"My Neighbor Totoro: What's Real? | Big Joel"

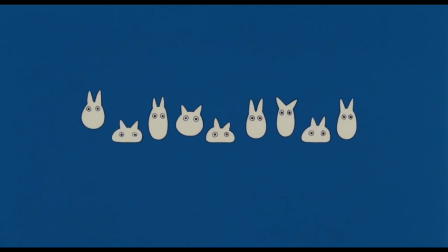Hey everybody, so I've been making some longer, uh, more intense videos lately,
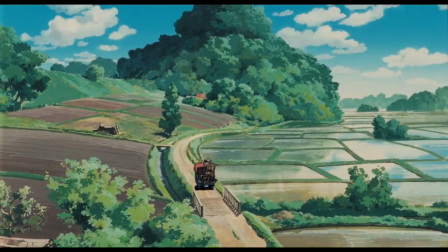so I thought it would be a good time to take a minute and talk about something I really like, my favorite scene from My Neighbor Totoro,
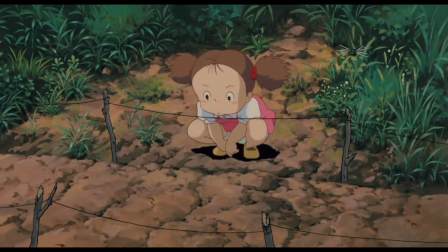and let's just jump right into it. The scene occurs right toward the middle of the movie, after our protagonists, Mei and Satsuki,
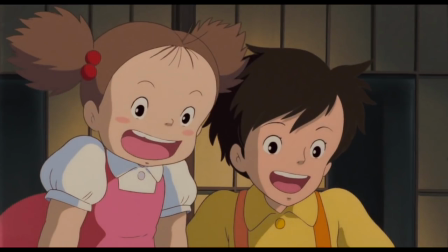plant some acorns that Totoro gave them in hopes that they'll be able to grow some trees.
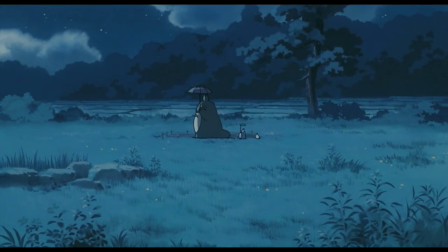They go to bed, but wake up when they spot Totoro outside, so they run to meet him and grow a massive tree together.
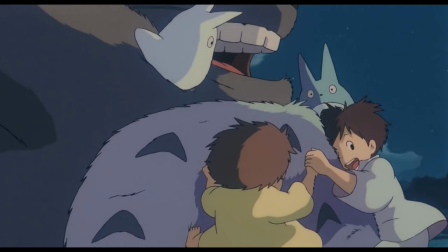After this, they fly through the air on Totoro's belly, seeing the sights and, as Satsuki puts it, becoming the wind.
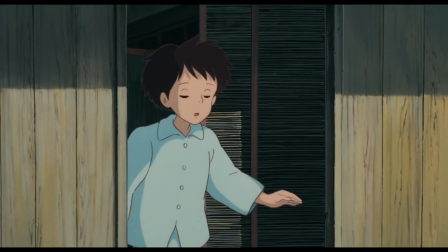Cut to the girls waking up. We don't know how they got to bed. They look outside and seem disappointed for a second that there is no massive tree there,
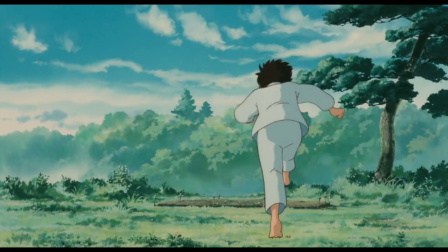but their mood quickly changes when they see that the seeds they planted have now sprouted.
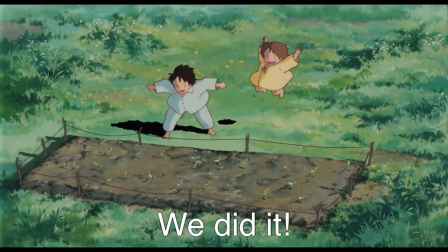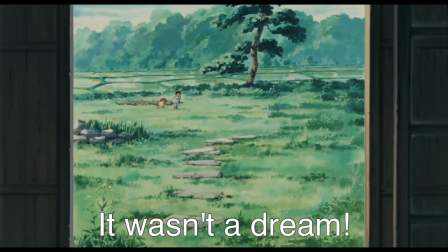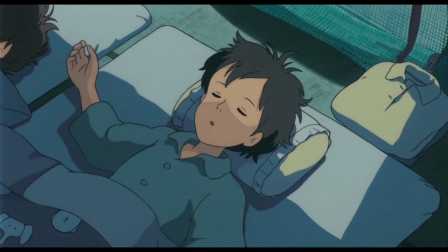All that stuff wasn't just a dream after all. Okay, so this scene is important because in a really elegant way,
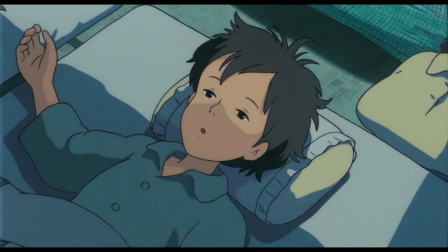it primes us as viewers to have a strange relationship with the protagonists of the film.
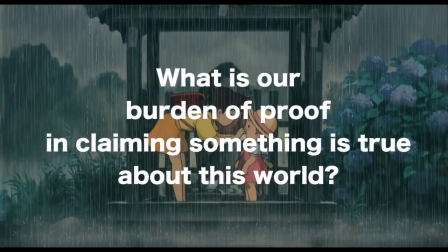A relationship defined by one question. What is our burden of proof in claiming something is true about this world?
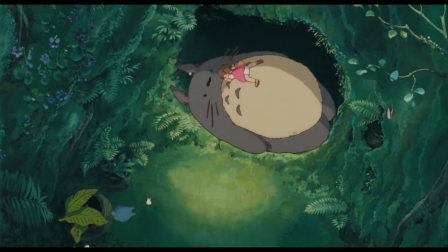See, going into My Neighbor Totoro, The audience shares one major thing in common with Mei and Satsuki,
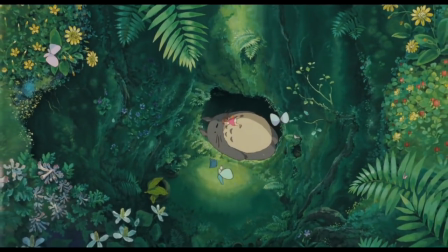our willingness to accept that in this movie, Totoro exists. However, we come to that willingness from entirely different perspectives.
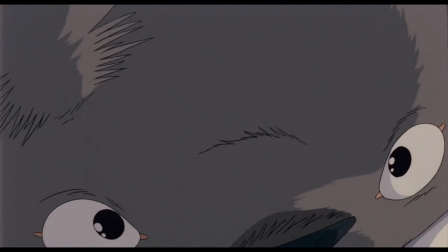As people watching this film, we are predisposed toward just accepting whatever reality it offers us.
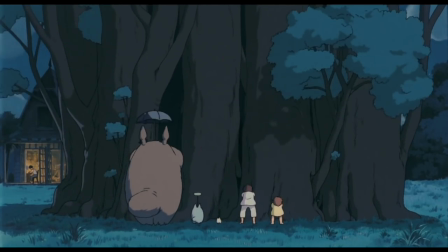Were the film to end on this scene where the gang grows a big tree together,
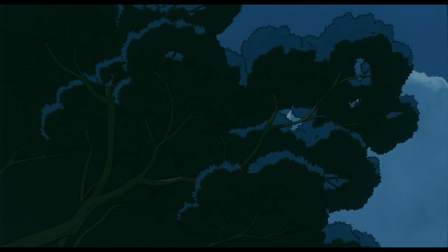we wouldn't doubt for a second that these events were actually occurring in the movie, because we would have been provided all the proof we could ever need,
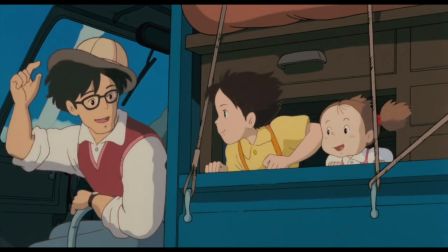seeing it happen. Mei and Satsuki, on the other hand, are not living under this contract of fiction.
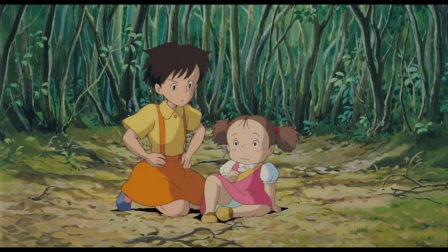They don't make the various assumptions that an audience has to make, and for that reason, they are the sorts of people who would want to have more proof,
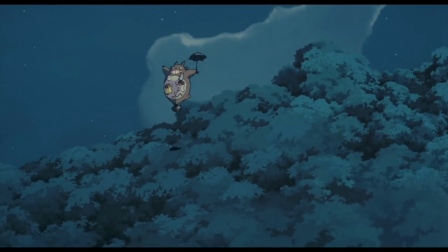want some evidence that the experiences they've had have some actual relationship to their reality.
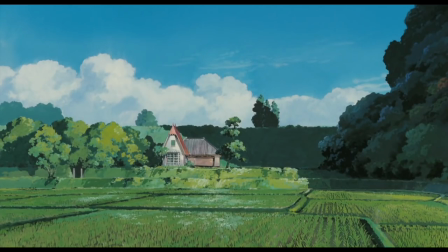And in this scene,
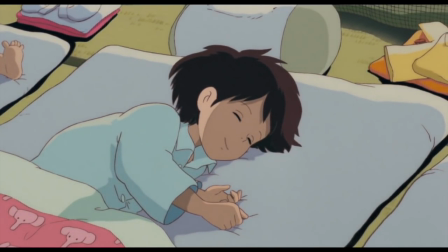we're introduced to an object that actively plays on this difference between us and the protagonists, the sprouts of these growing trees.
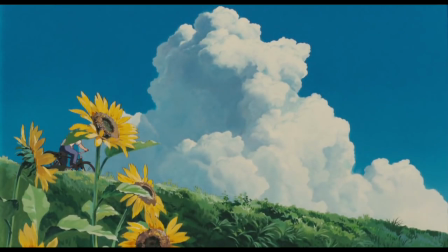Looking at these sprouts, the audience can naturally come to a set of sort of disappointing conclusions.
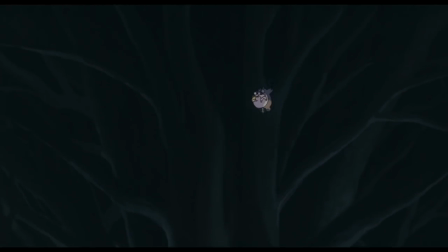Where the Totoro last night seemed to do this amazing supernatural thing, today we see that none of that apparently happened.
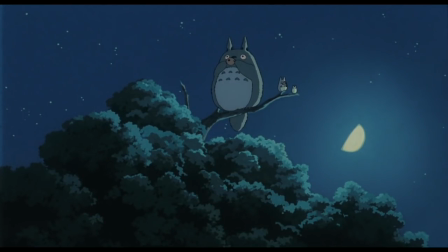Either Totoro doesn't exist, and the fact that these trees are growing now is just a coincidence,
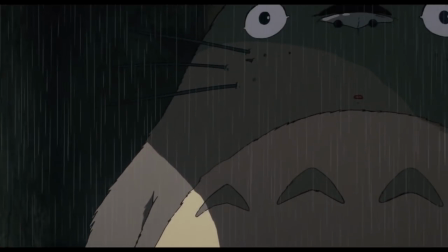or maybe Totoro kind of exists, but whatever he does is not always the same as what it looks like he's doing.
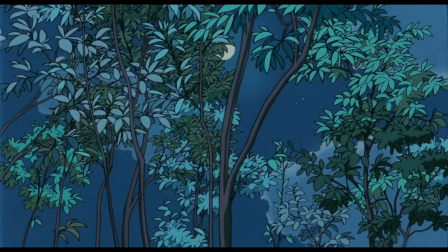Either way, this night sequence does not give us the whole truth, right?
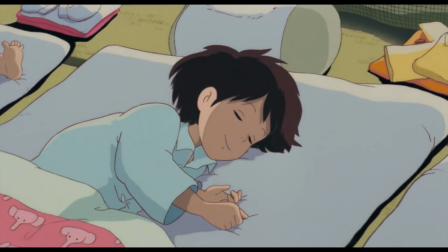But for Mei and Satsuki, the sprouts have the exact opposite effect.
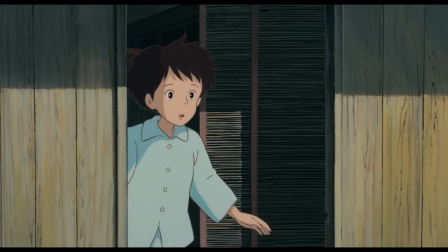They allow the girls to go from a state of skepticism, noting that what they expected is not there,
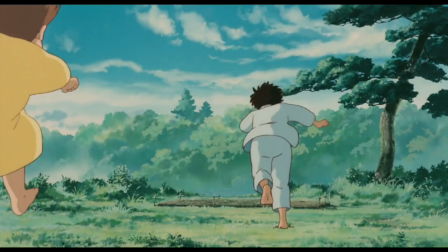to having their reality confirmed.
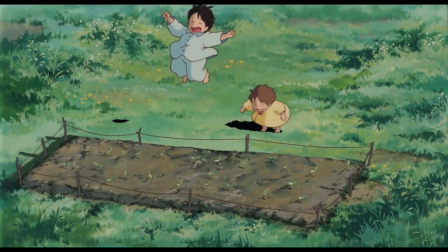Totoro grew this big tree, and now something related to growing trees is happening here,
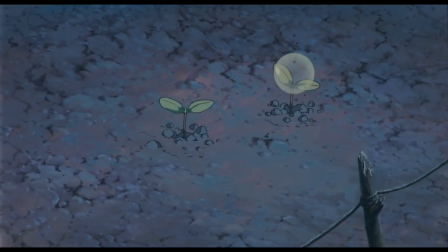and the protagonists reject the distinctions between these two events and instead recognize a pattern,
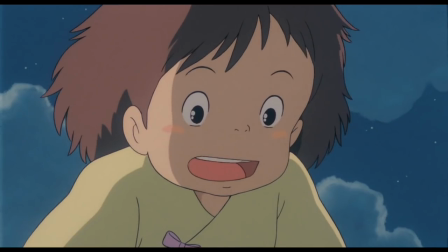a causal relationship, a different form of evidence. This scene doesn't raise any stakes within the world of My Neighbor Totoro.
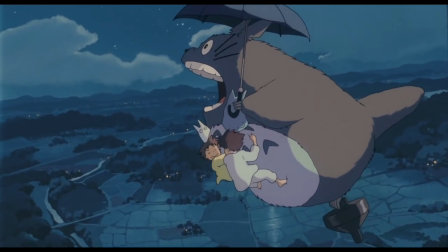There is no real problem it presents to the characters of the film, rather it creates a conflict outside of the narrative.
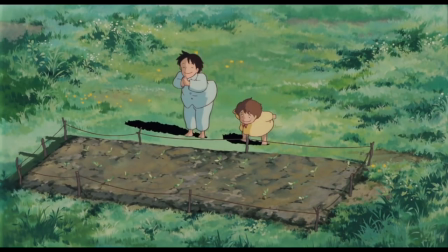A sense that the events of the film cannot work for both its protagonists and its audience.
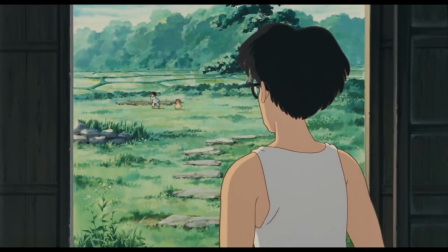That there is some fundamental disconnect here in how we approach this world and how we begin to say things about it.